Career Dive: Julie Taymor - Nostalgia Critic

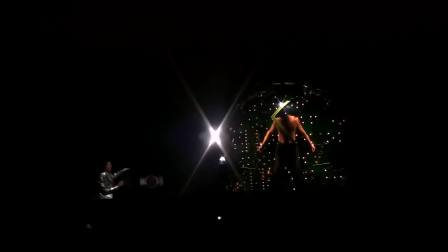Critics got so tired of waiting, they started reviewing the previews, which, big shock, weren't that favorable, partly because it wasn't technically done.
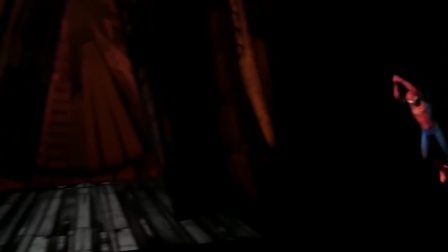The biggest problem the creators agreed was the first half seemed to win the crowd over, with cheers and roars at the amazing stunts and swinging into the audience.
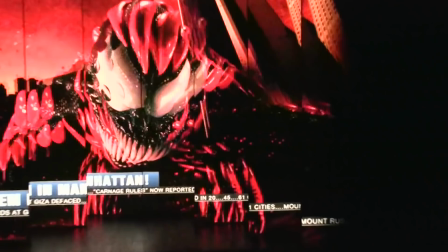But the second half left people very underwhelmed. They concluded that the action of the first half should be in the second half, and the stakes should be made a lot higher,
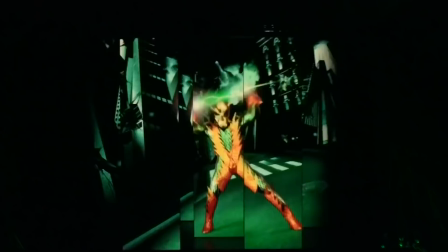with Spider-Man's foes being real instead of illusions, as was originally written. Everybody agreed to this.
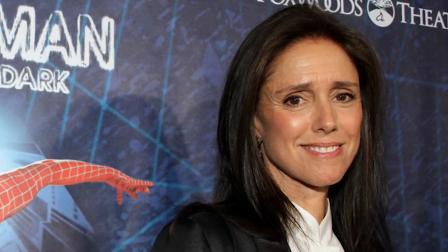Everybody, except Tamor. She thought it went against the idea and themes of the show.
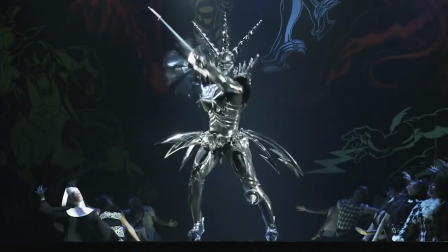And that apparently was it for them. There were delays, injuries, a buttload of money being spent, and what seemed like a good solution not being taken advantage of.
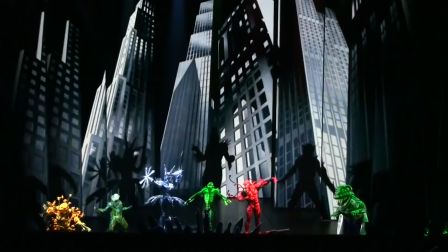Tamor was kicked off the production and it was reworked officially to open in 2011.
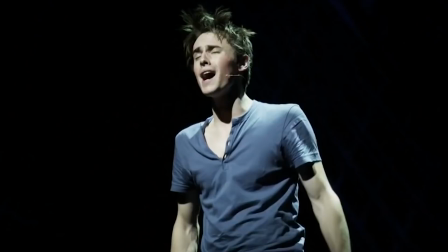You can see bits of it on YouTube and I guess like many people, I'm kinda mixed on the final product.
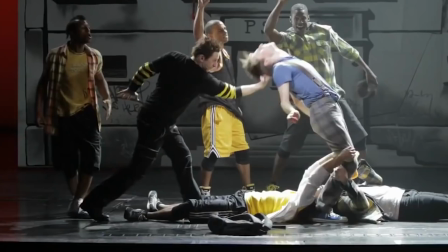The stunts are pretty cool and once again visually it's amazing to look at, but to say it takes some bizarre liberties is an understatement.
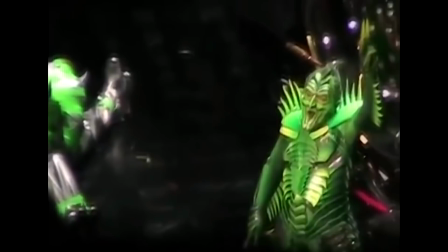And, yeah, sometimes it's just... lame.
Norman Osborn!
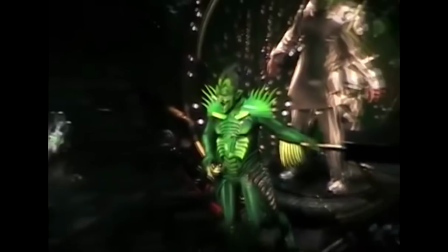New and improved! Just ten minutes a day, with one of them shake-weight thingies!
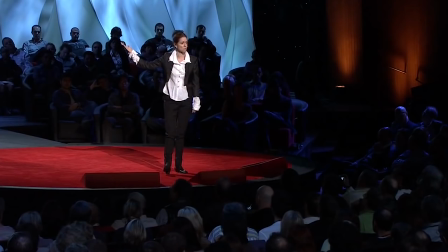Regardless, Taymor's firing made big news. She went from being Francis Ford Coppola after Godfather to Francis Ford Coppola after Apocalypse Now.
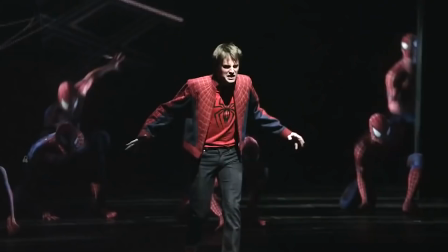Except without the finished version of Apocalypse Now even being released. What was supposed to be her biggest production became one of her toughest low points.
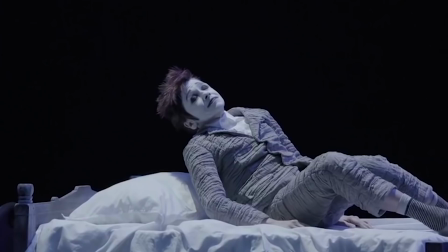And it would be decades before she'd ever work again. Actually, she got directing again pretty fast.
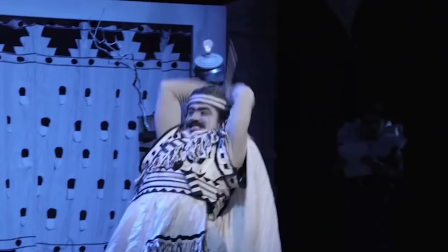She did another revision of Midsummer Night's Dream, which there is a recorded version of, and...
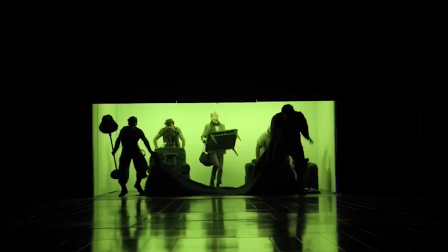It's definitely a return to form.
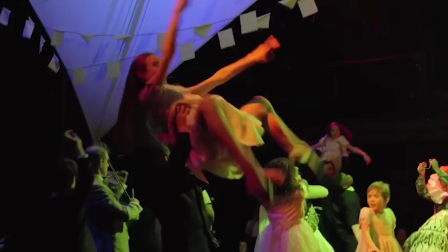Though the visuals do almost overshadow the performers, it still has a crazy and distinct flair that, once again, is all Taylor.
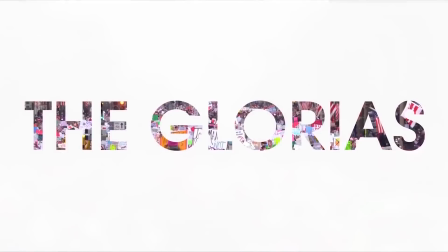After directing a few more productions, she would go on to direct yet another film in 2020, The Glorious. Her second biopic, this time about Gloria Steinem. And I'll just say it, I didn't know who this was.
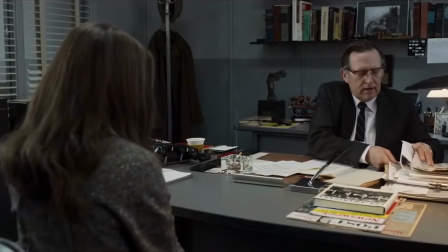I heard the name before, but I wasn't exactly clear about what she'd done in the past.
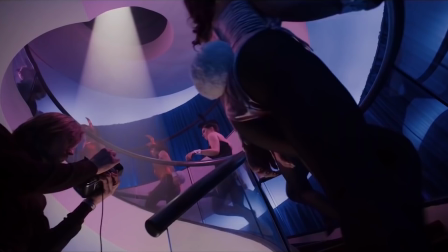So it was kind of neat seeing a biography on a person I literally knew nothing about.
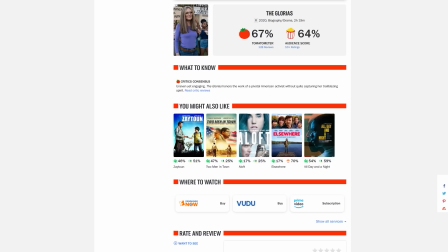The story about a journalist turned activist during the women's movement in the 70s is described on Rotten Tomatoes as being uneven, yet engaging.
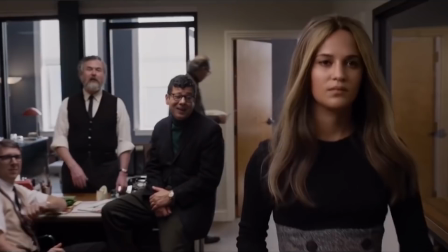I think that's fair. I guess it helps I didn't know her story, so most of what happened legit surprised me. And I did find myself getting pretty interested in it. Yes, it can be preachy and soundbite-y, but it's about a writer-slash-protester.
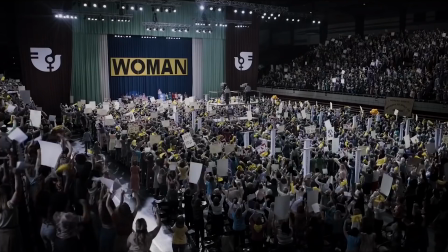It's kind of impossible not to be. It still has enough about the actual person's life and her accomplishments, both big and small.
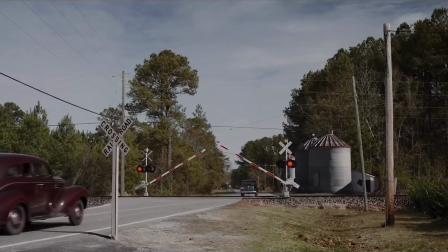As well as her failures, both big and small. I think Tamor learned the same lesson Clooney did in Goodnight and Good Luck,
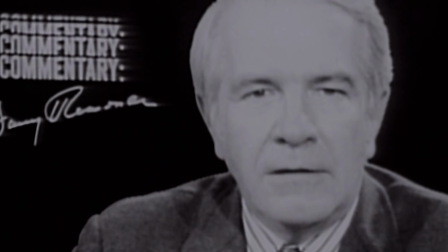that you shouldn't have actors play the opposing side because it might come across as too one-sided or cartoony.
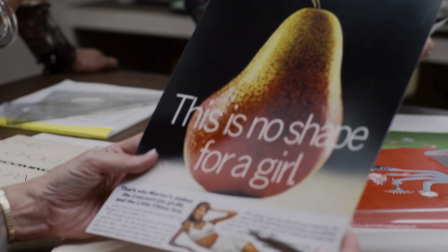So just show the actual footage of the things the opposition said back then. Honestly, that makes his point more than any actor ever could. There are less of those fuck you, I'm Julie Tamor moments than you would expect, and they are still pretty hit and miss.
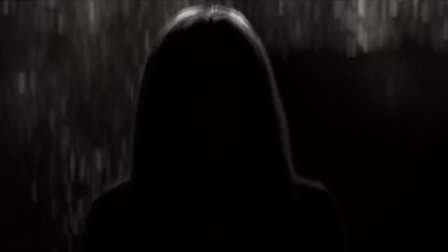There's one scene where the movement's losing momentum and she's running on a road towards her goal that's a treadmill to nowhere.
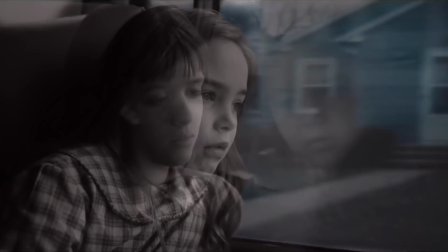And that's pretty effective.
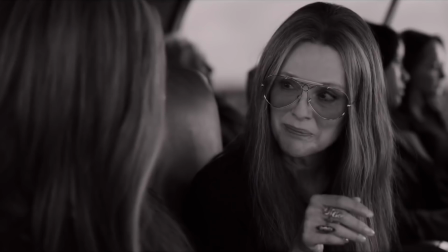The framing device for the film is all the versions of Gloria at different ages on a bus, thinking about the journey, where they're going, and when they'll eventually get there.
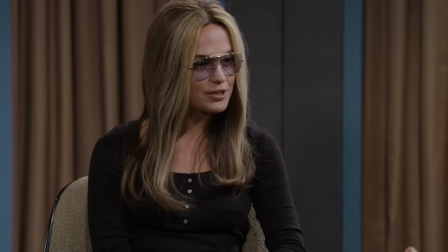Again, pretty damn clever. But then there's scenes like this where a reporter asks an inappropriate question.
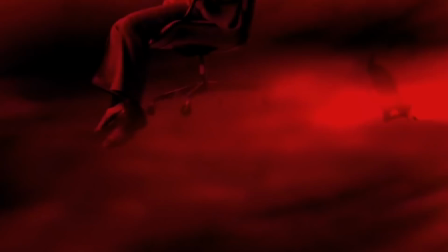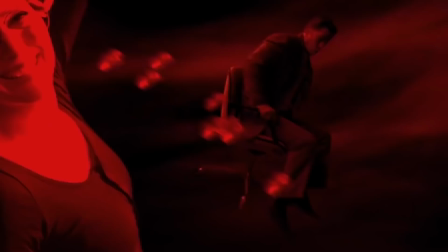What the fuck is this? Even as a Julie Taymor fan, what the fuck is this?
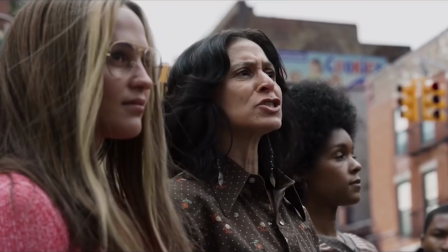And yeah, yeah, yeah, I know she has a deep meaning for it, but it just knocks me too much out of the moment to care Despite scenes like that and a
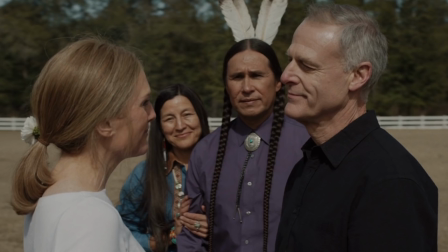few characters who probably should have gotten a bit more attention She has a husband for like a minute.